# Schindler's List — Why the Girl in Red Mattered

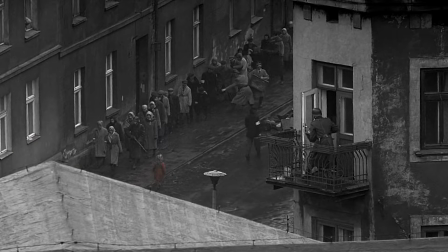0:00 This little girl in red is the only thing in color for almost all of Steven Spielberg's Oscar-winning film, Schindler's List.
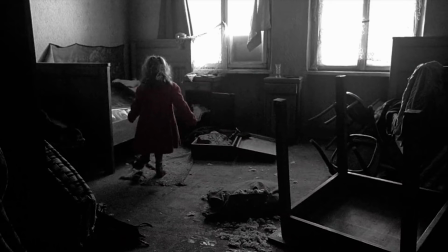0:06 And today, we're going over exactly why Spielberg took a risk by showing his whole film in black and white, with the exception of a girl who appears to just be a background character.
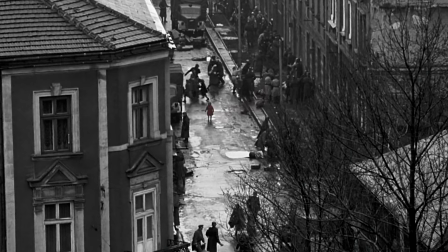0:14 And the answer may surprise you, as it isn't just about theme, but the girl in red is a brilliant creative technique to make you feel exactly what the protagonist feels.
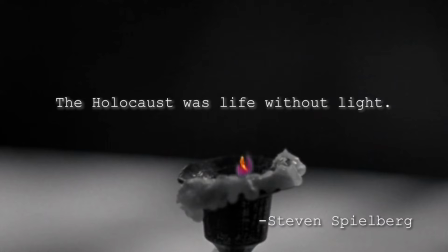0:23 Let's start with the question, why is the film in black and white? Spielberg answered this question by stating, The Holocaust was life without light.
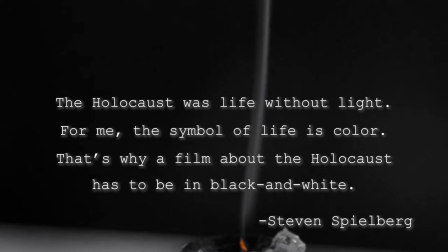0:30 For me, the symbol of life is color. That's why a film about the Holocaust has to be in black and white.
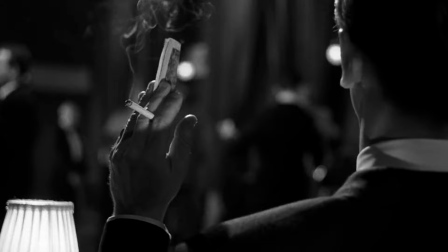0:35 You'll also notice that the black and white gives it a strong noir feeling, which was the style first used in the 1940s, which happens to be when the film takes place.
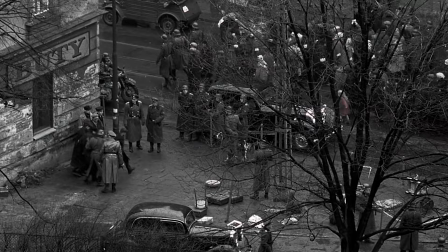0:43 And the low lighting and the lack of character convey a sense of sadness, reflecting the dark time it was in history.
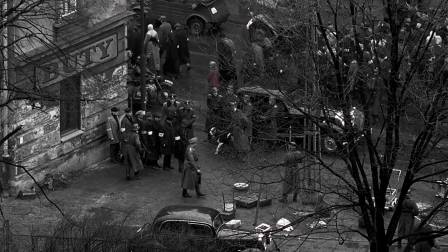0:49 And yet, the girl in red is in color, which is odd,
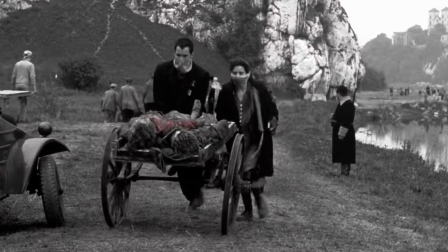0:52 especially if you consider Spielberg's quote that the symbol of life is color because we see the girl die and still in color.
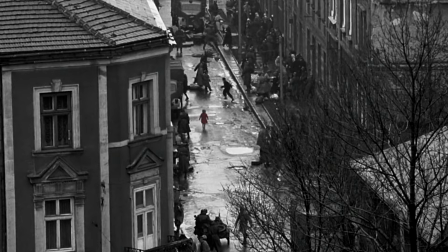0:59 The girl wasn't particularly a beaming beacon of light and joy, but merely what appears to be a background character not too different from the thousands of other characters in the film.
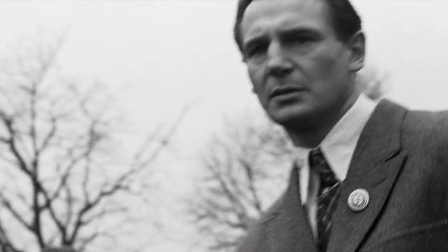1:08 So then, why is the girl in color? Well, as I said in the intro, the girl is in color so that the viewer can feel the same thing the protagonist feels.
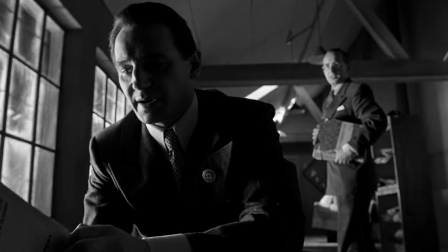1:17 Let me explain. First, to understand what the protagonist is feeling, we must understand the theme of the movie as the protagonist is wrestling with the theme throughout the film.
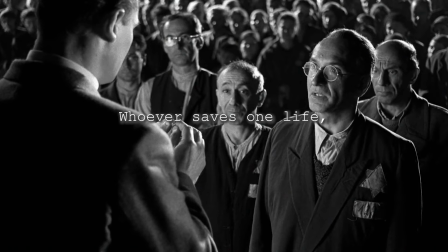1:25 Stated simply, the theme is
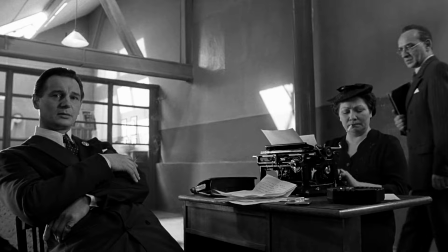1:30 and if we look at Schindler's character arc, we see him begin as a war profiteer and as a womanizer.
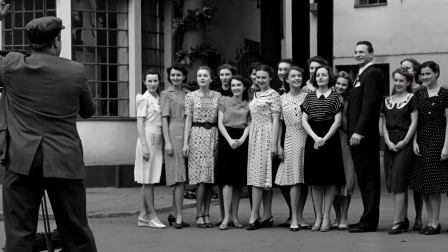1:36 He uses people simply as a means to an end,
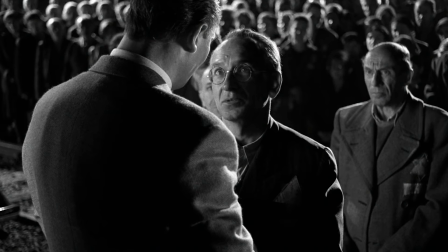1:38 but over the course of the film he develops a respect for his Jewish accountant and that begins to open his eyes to the world around him.
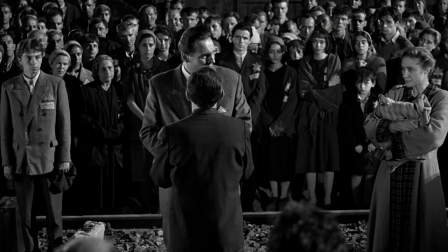1:45 He begins to realize that the people around him mean something to him, more than just the money that they can bring him.
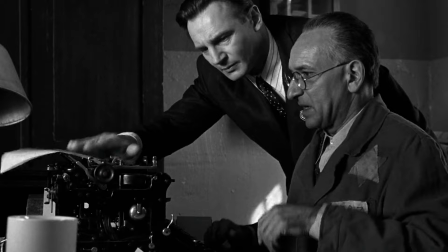1:51 And by the end of the film, we see Schindler spending his own money to save them, even though it comes at no benefit to him.
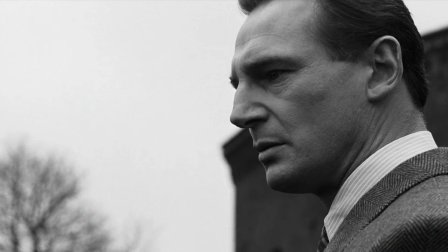1:57 They matter to him because they are human beings and they have intrinsic value on their own that is worth respecting.
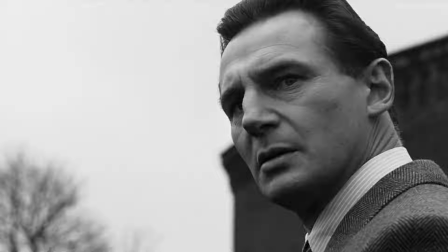2:02 So that's the theme and character arc of the protagonist. Now let's look at what he is feeling when he sees the girl in red.
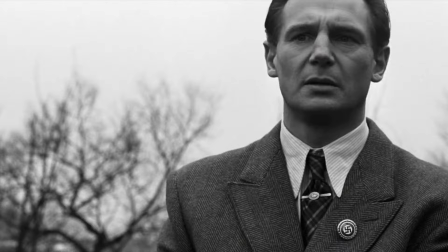2:08 When he sees her, he pays attention to her. Likewise we as viewers, we also pay attention to her as the red makes her stand out.
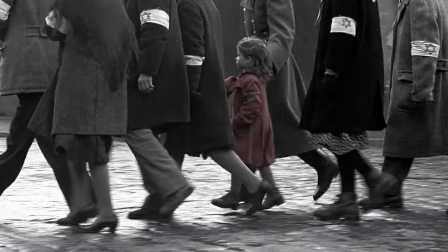2:15 Visually, the red makes us pay attention. It's as if the director is telling us, see this girl right here, she's special.
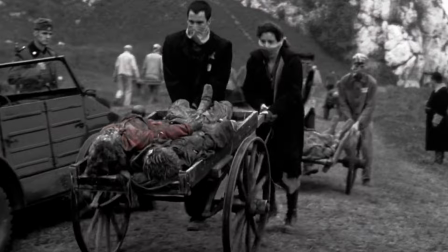2:21 Pay attention to her, she will matter. But in reality, her story is no different than all the others who die.
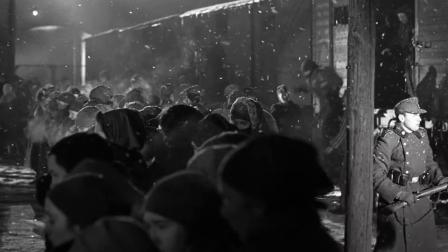2:27 Nothing particularly unique happens to her. She dies like most everyone else in the background.
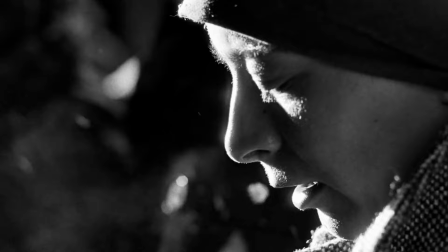2:32 So why did Spielberg trick us? Why did he make us think that she was special and worth paying attention to, when she was really no different than all the others?
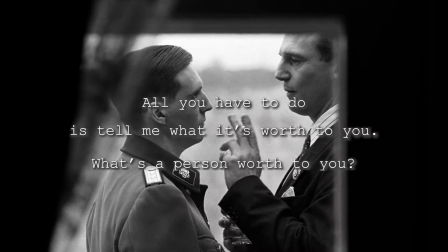2:39 Well that's the exact question the movie deals with. What's an individual's value?
All you have to do is tell me what it's worth to you.
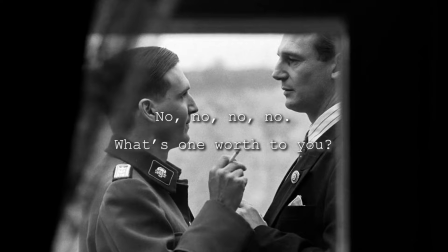2:47 What's a person worth to you? No, no, no, no. What's one worth to you?
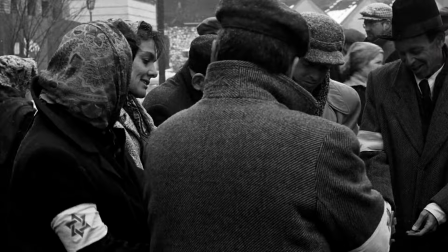2:54 Just because they're in the background of your life or in your movie, it doesn't mean they don't matter. Each person is living their own story.
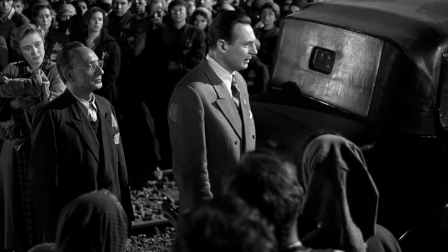3:01 Because a life is everything to that person. You can't put a value on it, and that's what he realizes at the end.
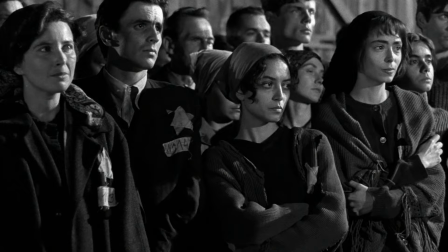3:06 He'd give all his money away, all of his value, to save one more. anymore.
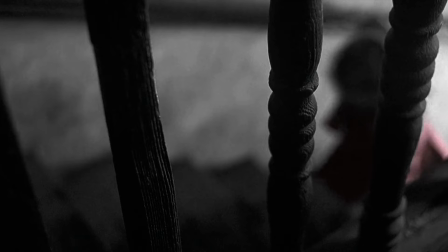3:10 And so when we see her being carried away, he cries, because she and every one of them mean something to him.
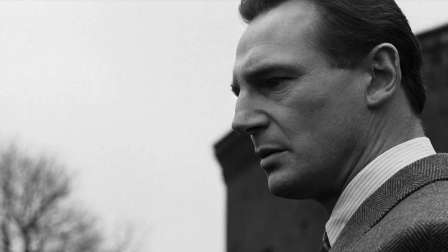3:16 In the same way that we began paying attention to the girl in red because she seemed worth paying attention to, so did Schindler.
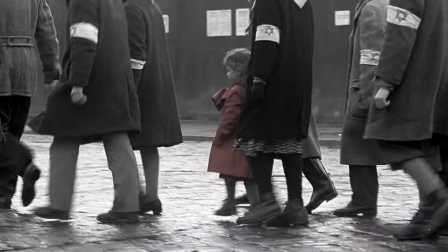3:22 So why did the girl in red matter? It's because she was a human being, and every one of them matters.
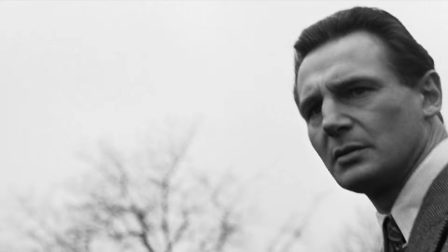3:27 And by showing us the girl in color, we experience the same exact feeling that Schindler had in that moment.
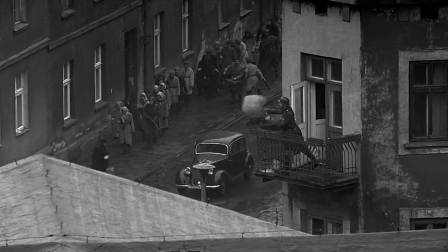3:32 Schindler cared for her because he developed a love for humanity, and we cared for her because Spielberg encouraged us to pay attention to her by some simple editing tricks.
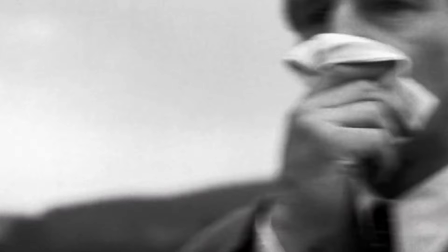3:41 And at the end of the day, the viewer felt exactly what the protagonist felt, that these people mattered, making it all the more heartbreaking as the tragedy unfolds.
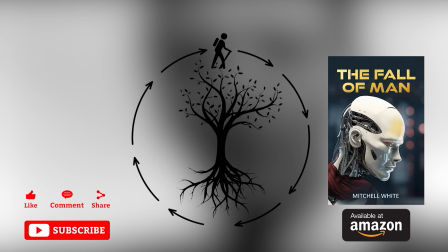3:51 If you would like to support this channel, please check out my book or leave a like and subscribe. Thanks for stopping by.